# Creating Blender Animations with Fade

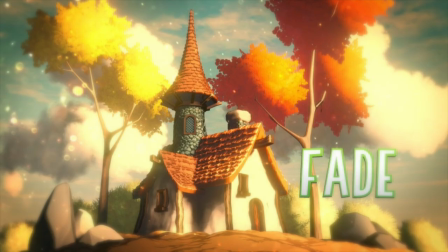0s
Hello everyone, and welcome to this video for the add-on Fade, which is available on the Blender market.
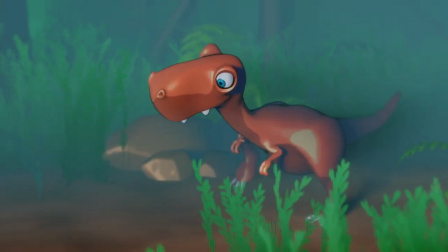5s
You can download the startup file in the description below, which has the dinosaur and the animation applied to it.
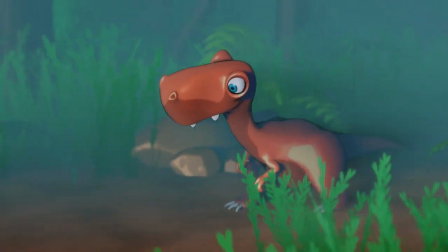12s
You'll need the add-on if you want access to all of these Toon shaders and nature assets.
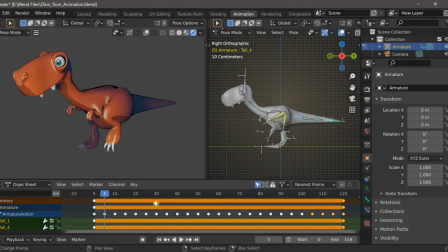17s
And I will be doing another video on how I created this walk cycle for the dinosaur,
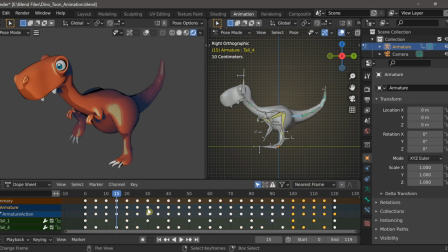22s
so for those of you who are interested in animation in Blender, stay tuned for that. But here we're just going to be working with the add-on Fade.
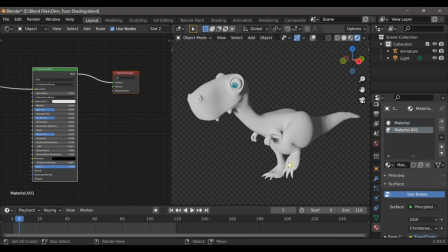29s
When you open the blend file, you'll see that there are two materials applied to the dinosaur, one for the body and one for the eyes, claws, and teeth. So I'll begin by working on the first material, which is the body. And after you download the add-on, you'll have this little fade tab in the side panel.
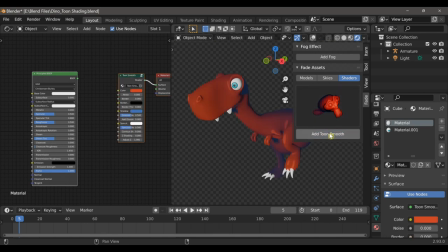46s
And here you can select from any of these Toon shaders. So I'll add the smooth Toon shader.
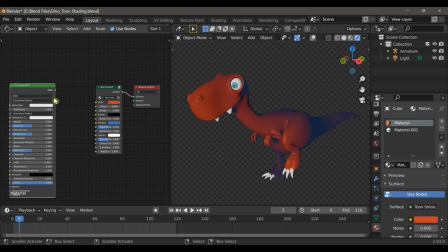51s
And you can see here that it's added these interesting shadow effects. We no longer need the principled shader, so we can delete that.
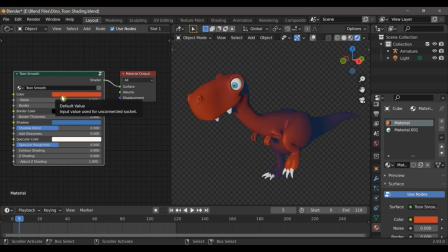59s
Now let's take a look at some of the options on this shader. First, we can change the color, although I would like to keep it close to the base color of red or orange, maybe just brighten it up some.
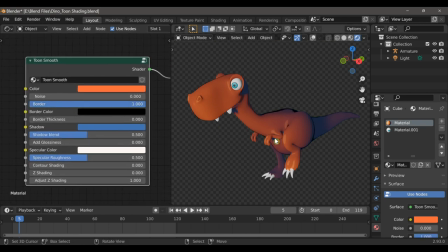69s
Now we have the border option, which creates this pen and ink style effect around the geometry. Now we have other options for things like glossiness and specular roughness, but instead of using those, I want to use the contour shading, which basically just highlights the curvature of the model.
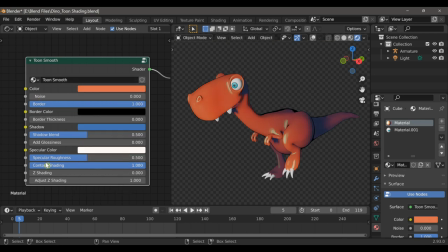88s
This keeps the shading from appearing too flat. And one last thing that I can do to highlight the curvature of the model is to use the Z shading. This creates the appearance of shadows on the underside of the model, and it can be adjusted with the Adjust Z shading.
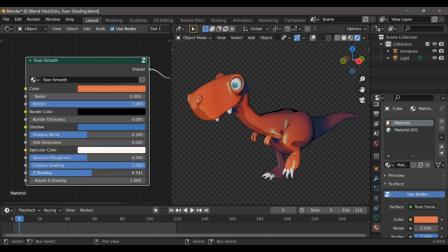103s
Here I'm just lowering the strength so that it's not too intense. Depending on what style of Toon shading you're going for,
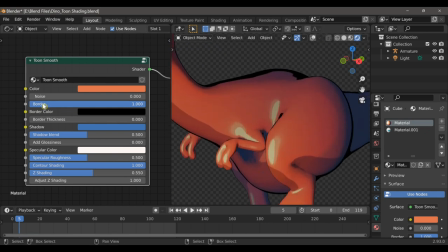110s
you can use the Noise Distortion to make some of these highlights look almost hand-painted.
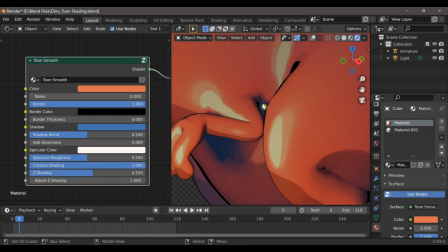117s
Now, in this example, I won't actually use any of this noise, but I likely will later when creating the environment.
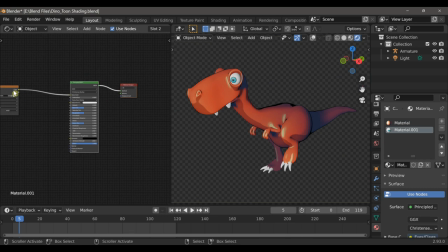124s
So now I'm going to work on that second material. So if I press N to open up my side panel and add Smooth Toon Shader, you can see that it replaces the principled shader.
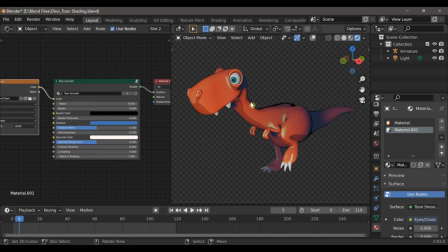134s
So I can just plug that texture directly into the color, and now we have our eyes and teeth and nails back.
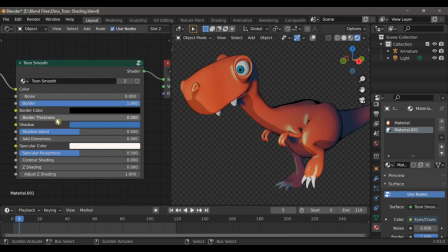141s
And the first thing I'd like to do is add the border. And we also have options to control the border thickness.
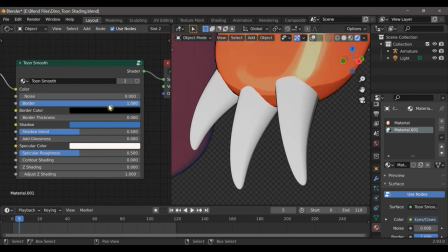149s
So if we zoom in on these claws, we can adjust that so that it's more visible.
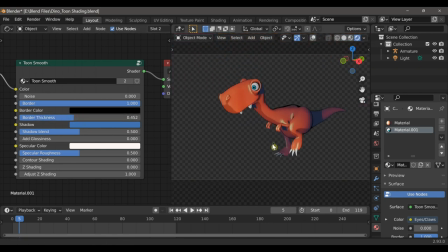156s
The next thing that I want to do is add some specular highlights to this material.
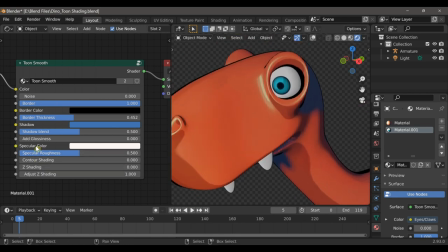162s
To do that, I can simply slide the Add Glossiness slider all the way up, and then I can use the Specular Roughness slider to reduce the size of that reflection.
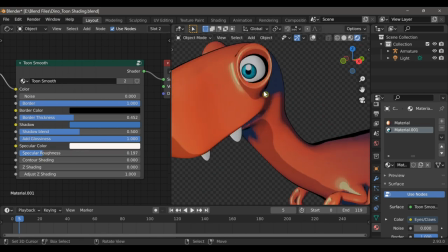174s
Okay, so I think the shading for the dinosaur character is done, although I would like to discuss one more thing.
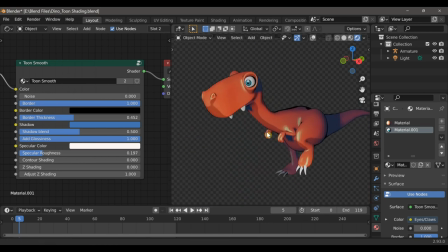183s
It's a new feature that's available in Blender 2.93. Now, in order to demonstrate it, I'm going to go back to the first material, and I'm going to turn off the border.
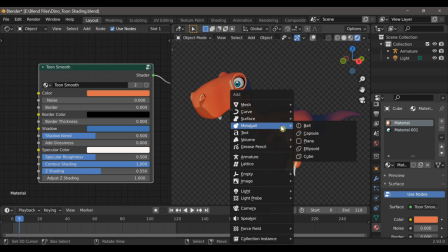197s
Next, I'll type Shift-A and choose Grease Pencil, Object Line Art. Now keep in mind I have this object selected in the viewport.
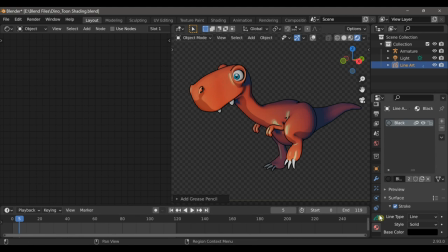206s
So if I select Object Line Art, now I have that sort of freestyle edge that's visible in the viewport. And if we click on the Grease Pencil tab in the Properties window, here we can adjust the thickness.
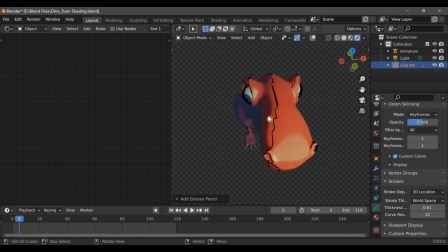219s
Now keep in mind it only applies that border depending on the camera's perspective. But it's still very impressive to see that dynamically change as you scroll through the keyframes. I will, however, just delete that line art and instead go back to the
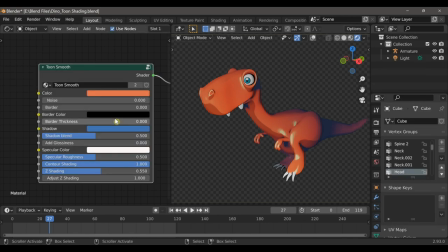236s
border option on the shader because it will create less lag while I'm recording this video.
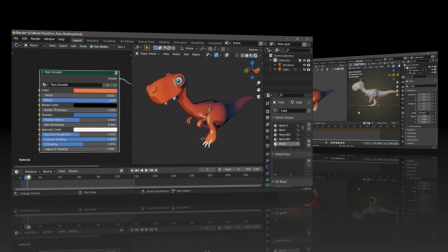243s
But now I think I'm ready to start creating my environment.